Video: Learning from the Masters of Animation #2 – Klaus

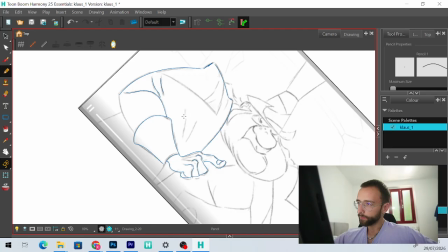12:25 Here, these two, let's take it better.
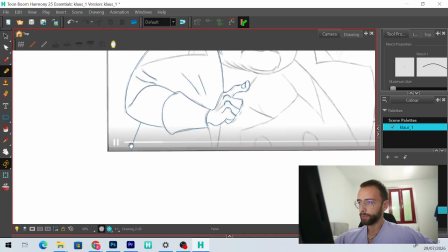12:28 If we don't, it's going to, we will have a bad result at the end.
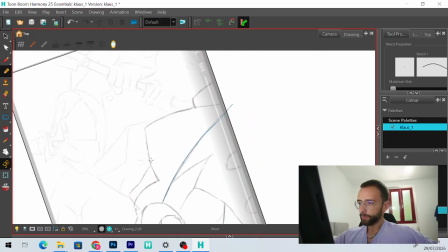12:34 So here this big close,
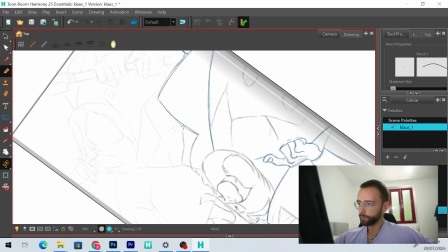12:41 here shoulder,
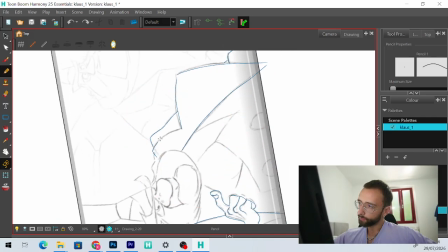12:46 here, and here it's not really clear, the hair.
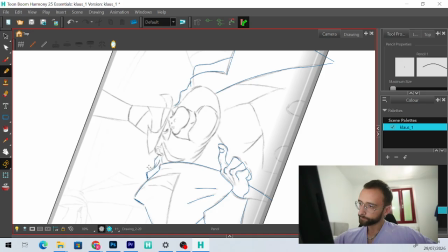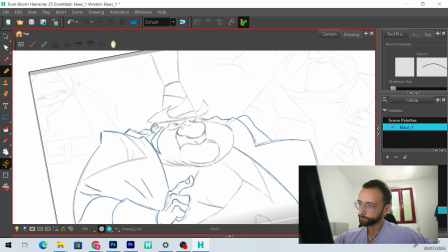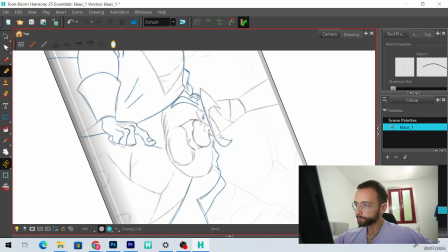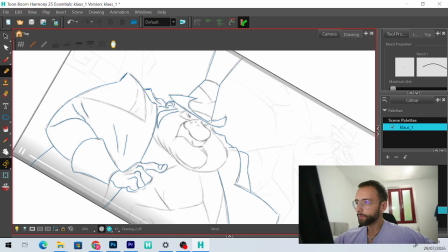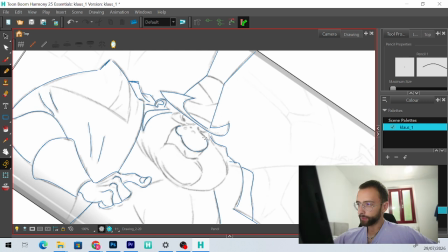13:16 It's really interesting to see also how some of the
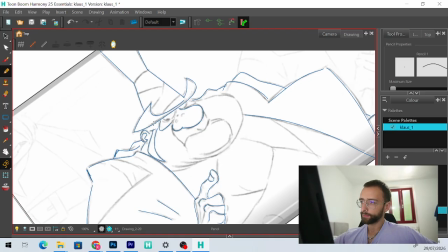13:23 elements of the character that cannot deform, like the head, help give a sense of reality too, because it's like when something is moving but it doesn't deform,
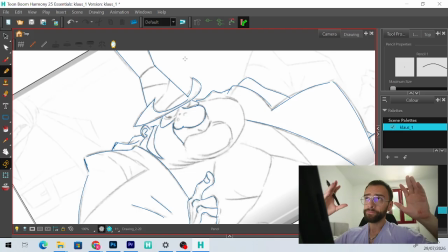13:41 when the rest of the body moves and deforms himself, gives even more a sense of reality. It's like
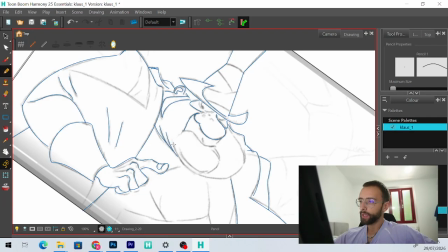13:52 when you add many elements which work and move differently,
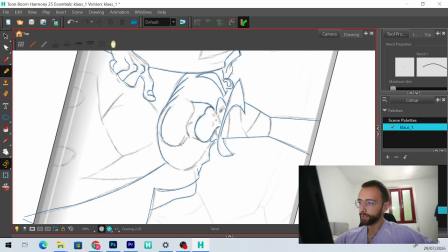13:59 all together it's like it tricks more the
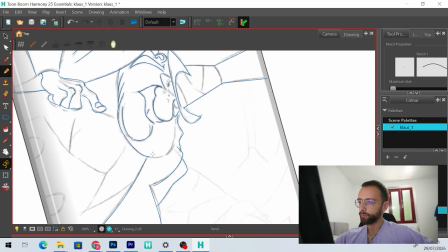14:06 mind of the viewer.
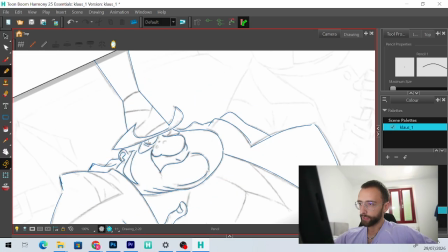14:11 To me, this is like incredibly interesting about animation.
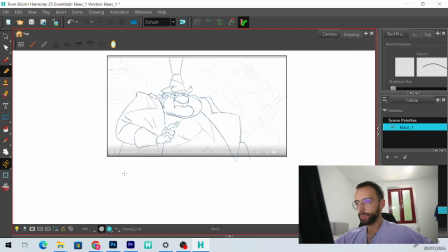14:16 So we have the frame here. Let's close this one too.
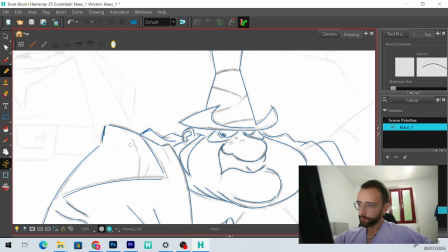14:23 Okay. Interesting also to see maybe how it works, this part.
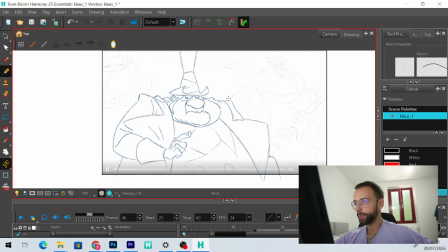14:29 And let's see. Now we are here. This is frame 47.
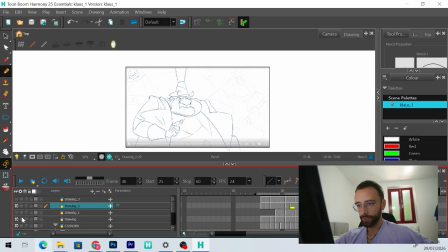14:38 Okay. Let's take off our reference. These two. Let's wait. Actually, the reference is the other one now. Is this one.
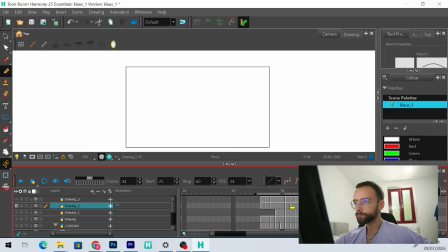what I want to do now is
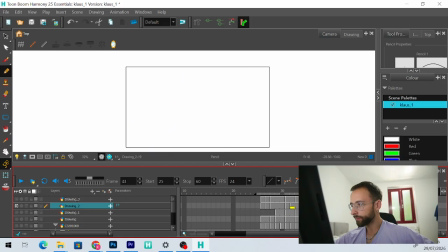here we have frame 43, so let's make like this
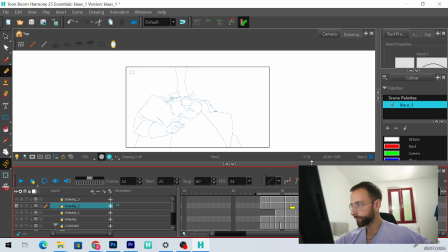15:27 46, so that we can see all the frames, all the key poses and the breakdown frame.
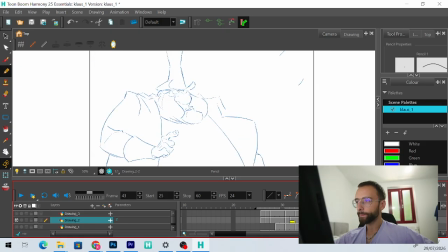And as we can see, okay, if we are here, actually I want to add
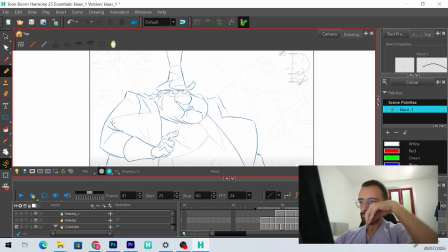15:53 this element so that we animate it. It works when we see it moving. So we are here.
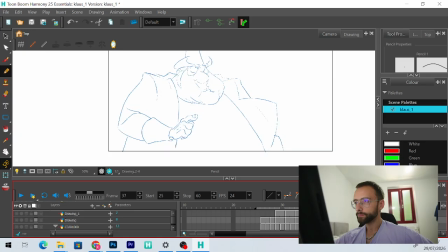Something moves more, like the shoulder close themselves a bit more,
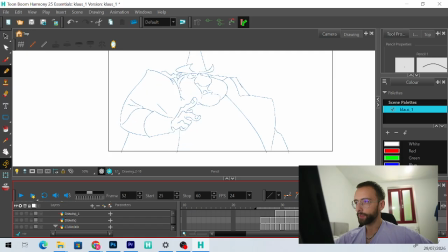16:28 like helping the fact that he is reaching this end pose.